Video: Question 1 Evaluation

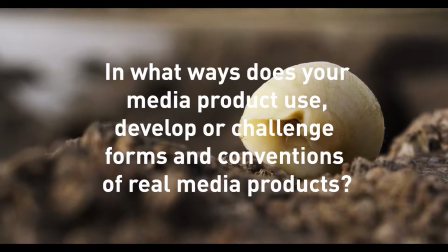In what ways does your media product use, develop, or challenge forms and conventions of real media products?
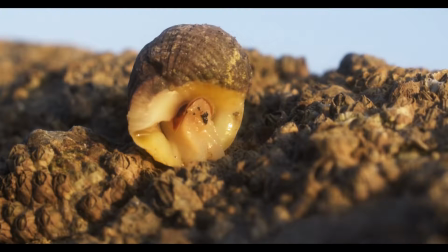The documentary I have made closely follows the conventions seen in observational documentaries.
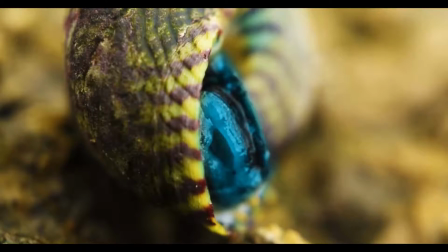I wanted to make sure that I paralleled the style seen in award-winning features such as Planet Earth or Blue Planet,
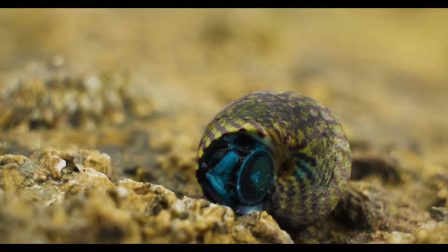as these are some of the most influential documentaries of all time due to the incredible production value,
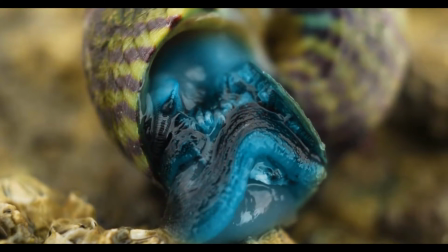techniques, and conventions incorporated into it. Archive footage is common practice in the documentary genre.
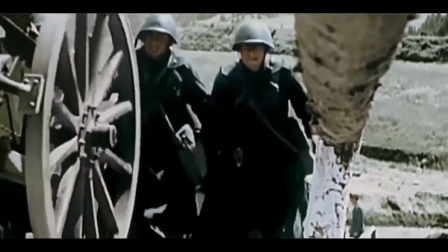However, when you look into the specific class of nature documentaries, very little is often used.
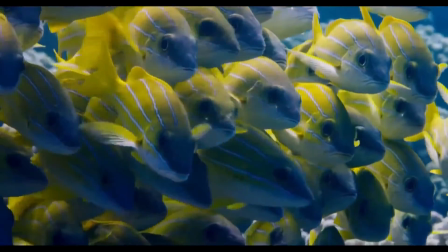This is because nature documentaries will often prefer to record every piece of possible footage themselves,
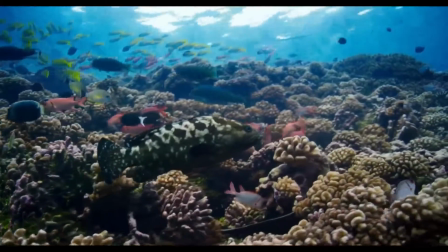to show the viewer sights unseen before in a unique way. Nature documentaries are often based in the present,
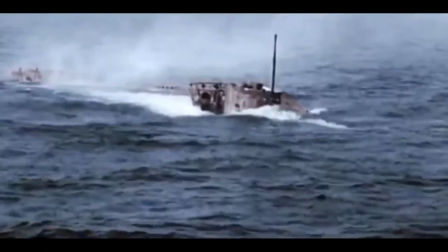while documentaries that use archive footage do it to present a slice of history, which may have happened decades ago.
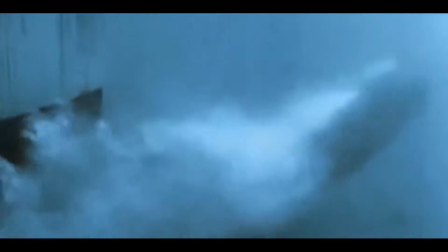I wanted to do the same to show the procedural evolution of snails from 4 billion years ago,
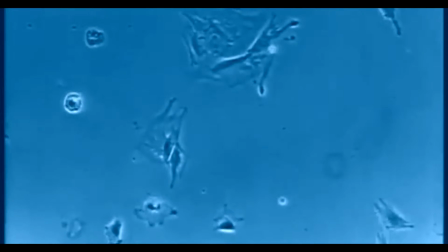using a rhythmic montage to show the different stages of events playing out.
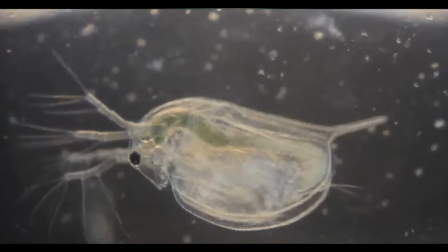Sound was also a powerful tool that I had used in order to try and communicate and direct the viewer's emotions.
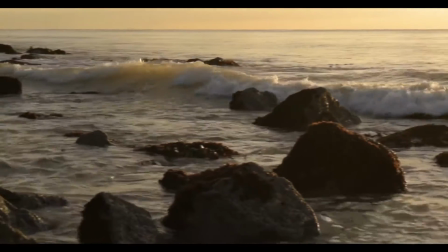In the start of my documentary,
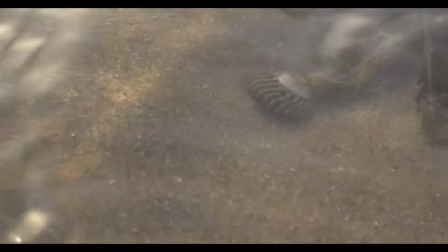I used a sci-fi music piece to associate the imagery of the evolving snail footage as an alien-looking process.
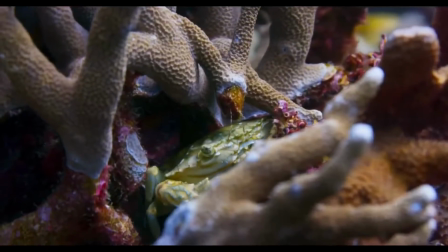This example of the real-world use is in the episode of Blue Planet, where strange music matches the unearthly-looking marine life.
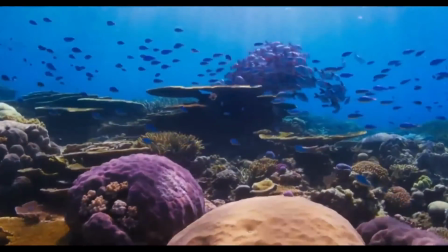The rest of the documentary was fairly pleasant, matching the inspiring Hans Zimmer music that you would see in many high-profile documentaries.
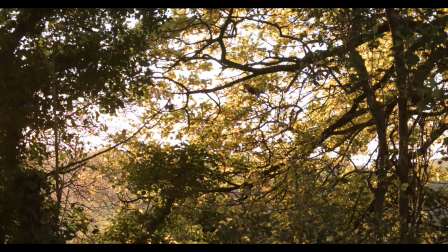I also adjusted the colour of my footage to reflect this, making it bright, colourful, and lively.
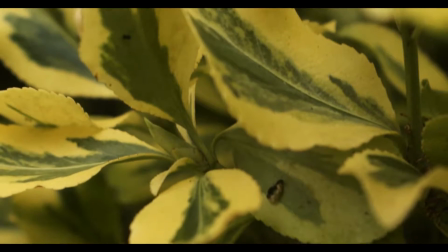This is done in many other nature documentaries to give it that extra, incredible look,
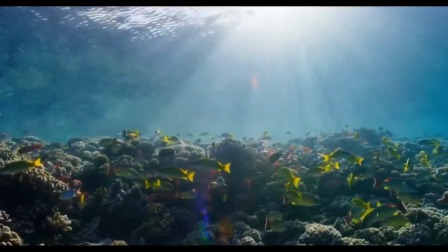such as on the fishes in this shot here from another episode of Blue Planet.
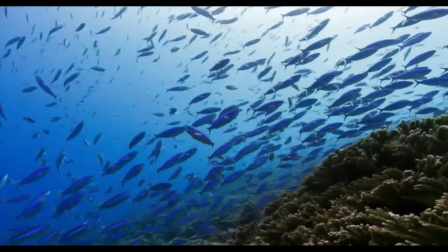The narrator was one of the leading qualities of my film, as he followed the standard narrative convention in use by almost every other documentary.
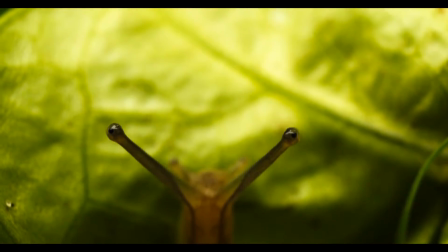His calm tone and perfect clarity is relaxing and easy to listen to, and complements the naturistic themes.
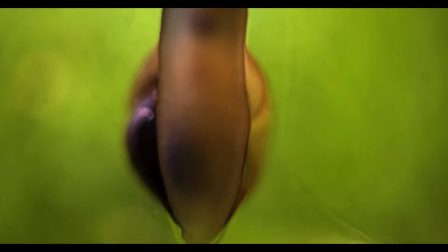This is also why David Attenborough is such a popular narrator, because he also shares all of these qualities.
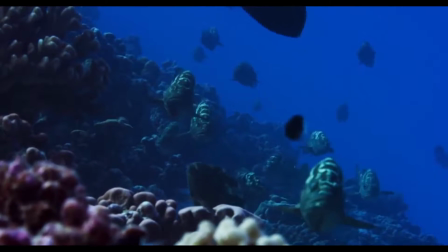Fishing pressures, it's home to perhaps the last...
I chose to have him completely off camera, which isn't a common thing to do in documentaries,
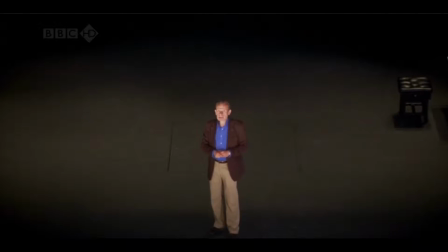as seeing people present makes it easier to engage with the audience. Instead, I kept it completely non-diegetic to give people a sense of being
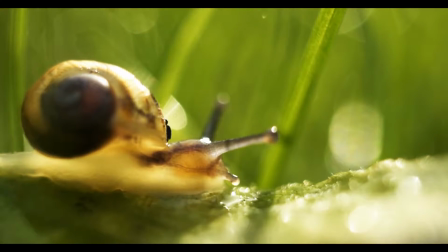transported to a completely different place without any sign of humanity.
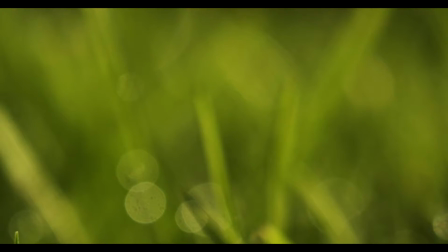The script stage of the process was incredibly reliant on looking at how other documentaries have created theirs.
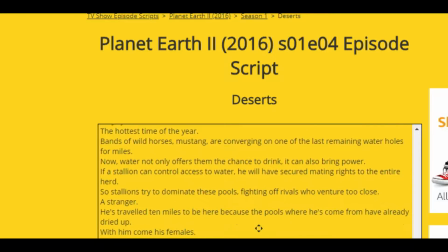Using transcripts found online, I discovered that in order for the documentary to be open to a wide audience, the words and sentences used were very simple to understand by people as young as 10 years old.
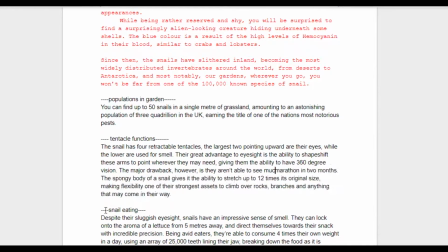I followed this rule closely and checked at every stage of the process that this would be digestible to a large audience,
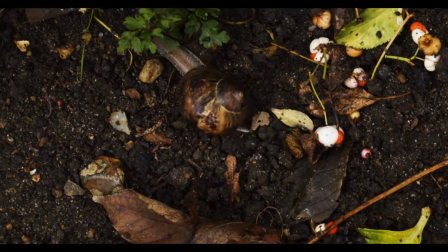just as the other documentaries are. Some of the techniques I had used to capture my scenes in unique ways were time-lapses,
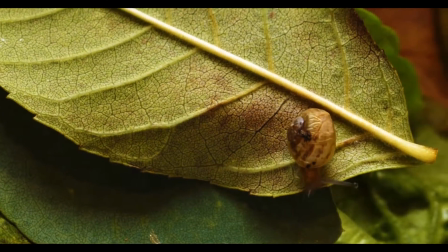which tend to be used in professional examples to create motion in slow-moving objects.
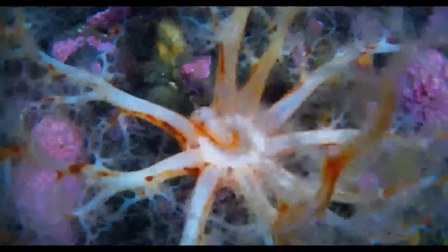If we saw a clip of these corals from Blue Planet in real time, it would appear almost static,
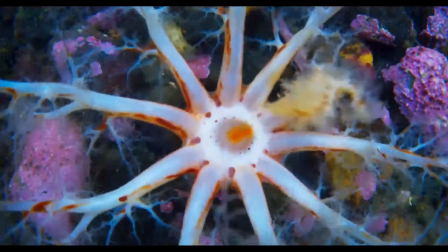as movement would be so subtle that the human eye won't detect it.
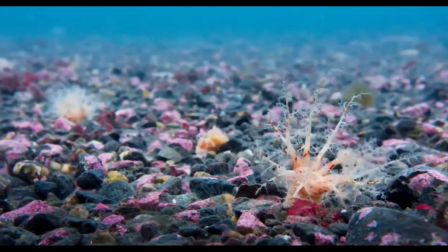However, once sped up into a time-lapse, it creates an incredible and visually exciting shot to watch.
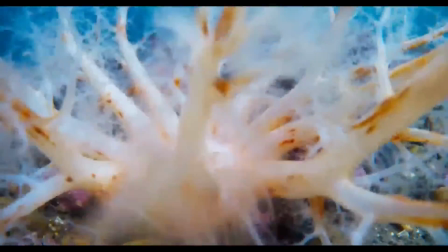This is why I had to use it for my snails, as they're not the fastest animals.
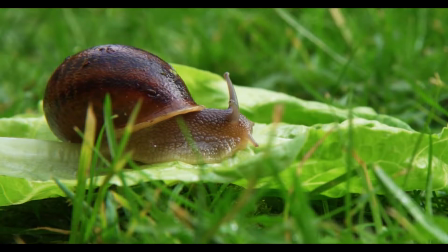The close-ups were a major part of my product,
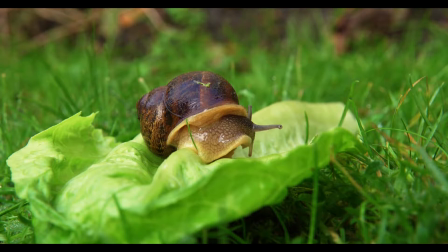as these were another way I was able to present the views to the audience that they may have never seen before.
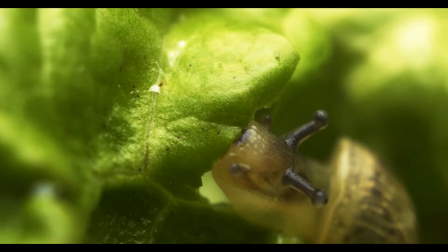These are conventionally used to show details and help highlight specific features of importance.
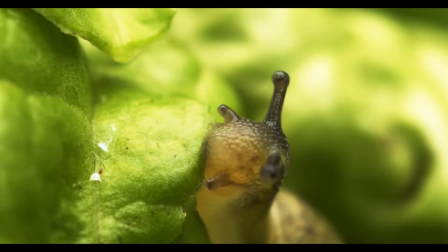For example, while the narrator was talking about the snail's eating habits,
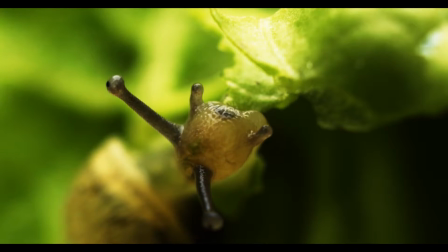I showed a close-up shot of the snail eating the lettuce, revealing things that even I was surprised to find.
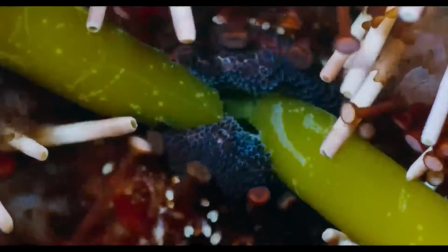Once again, in nature documentaries,
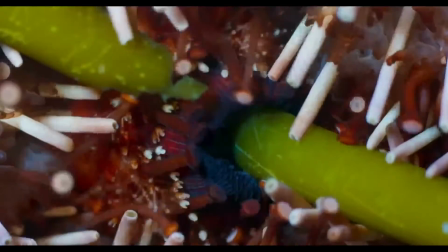you'll see this technique being used to see close-up details of often strange-looking animals.
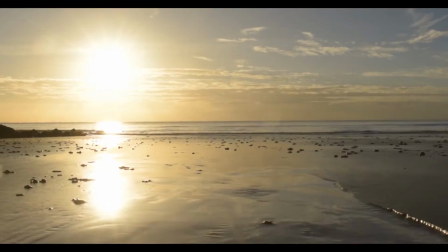In order to keep the documentary fresh and exciting throughout, I made sure to split the film into different locations, or mini-chapters.
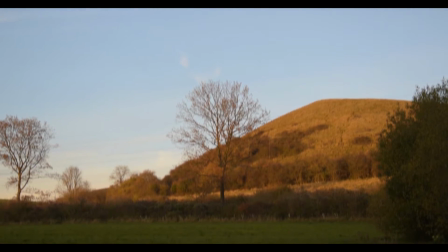Each of these covered a different topic, and focused on a different species or individual snail.
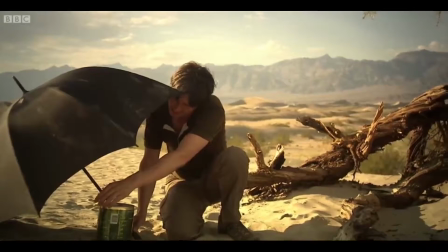Many documentaries try to do this, such as Wonders of the Universe,
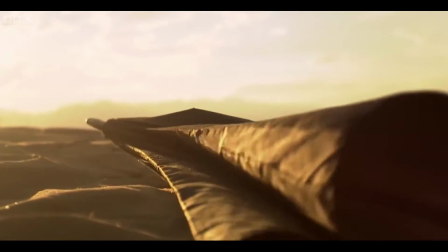where the presenter Brian will often appear in different locations not just to say something but also show it at the same time.
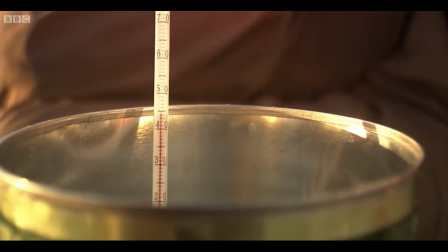Making use of the opportunities of having a visual way to teach is what made a documentary like this successful,
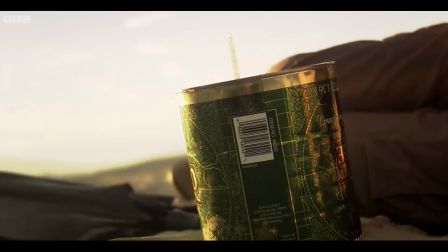and so I wanted to mimic that for my own documentary.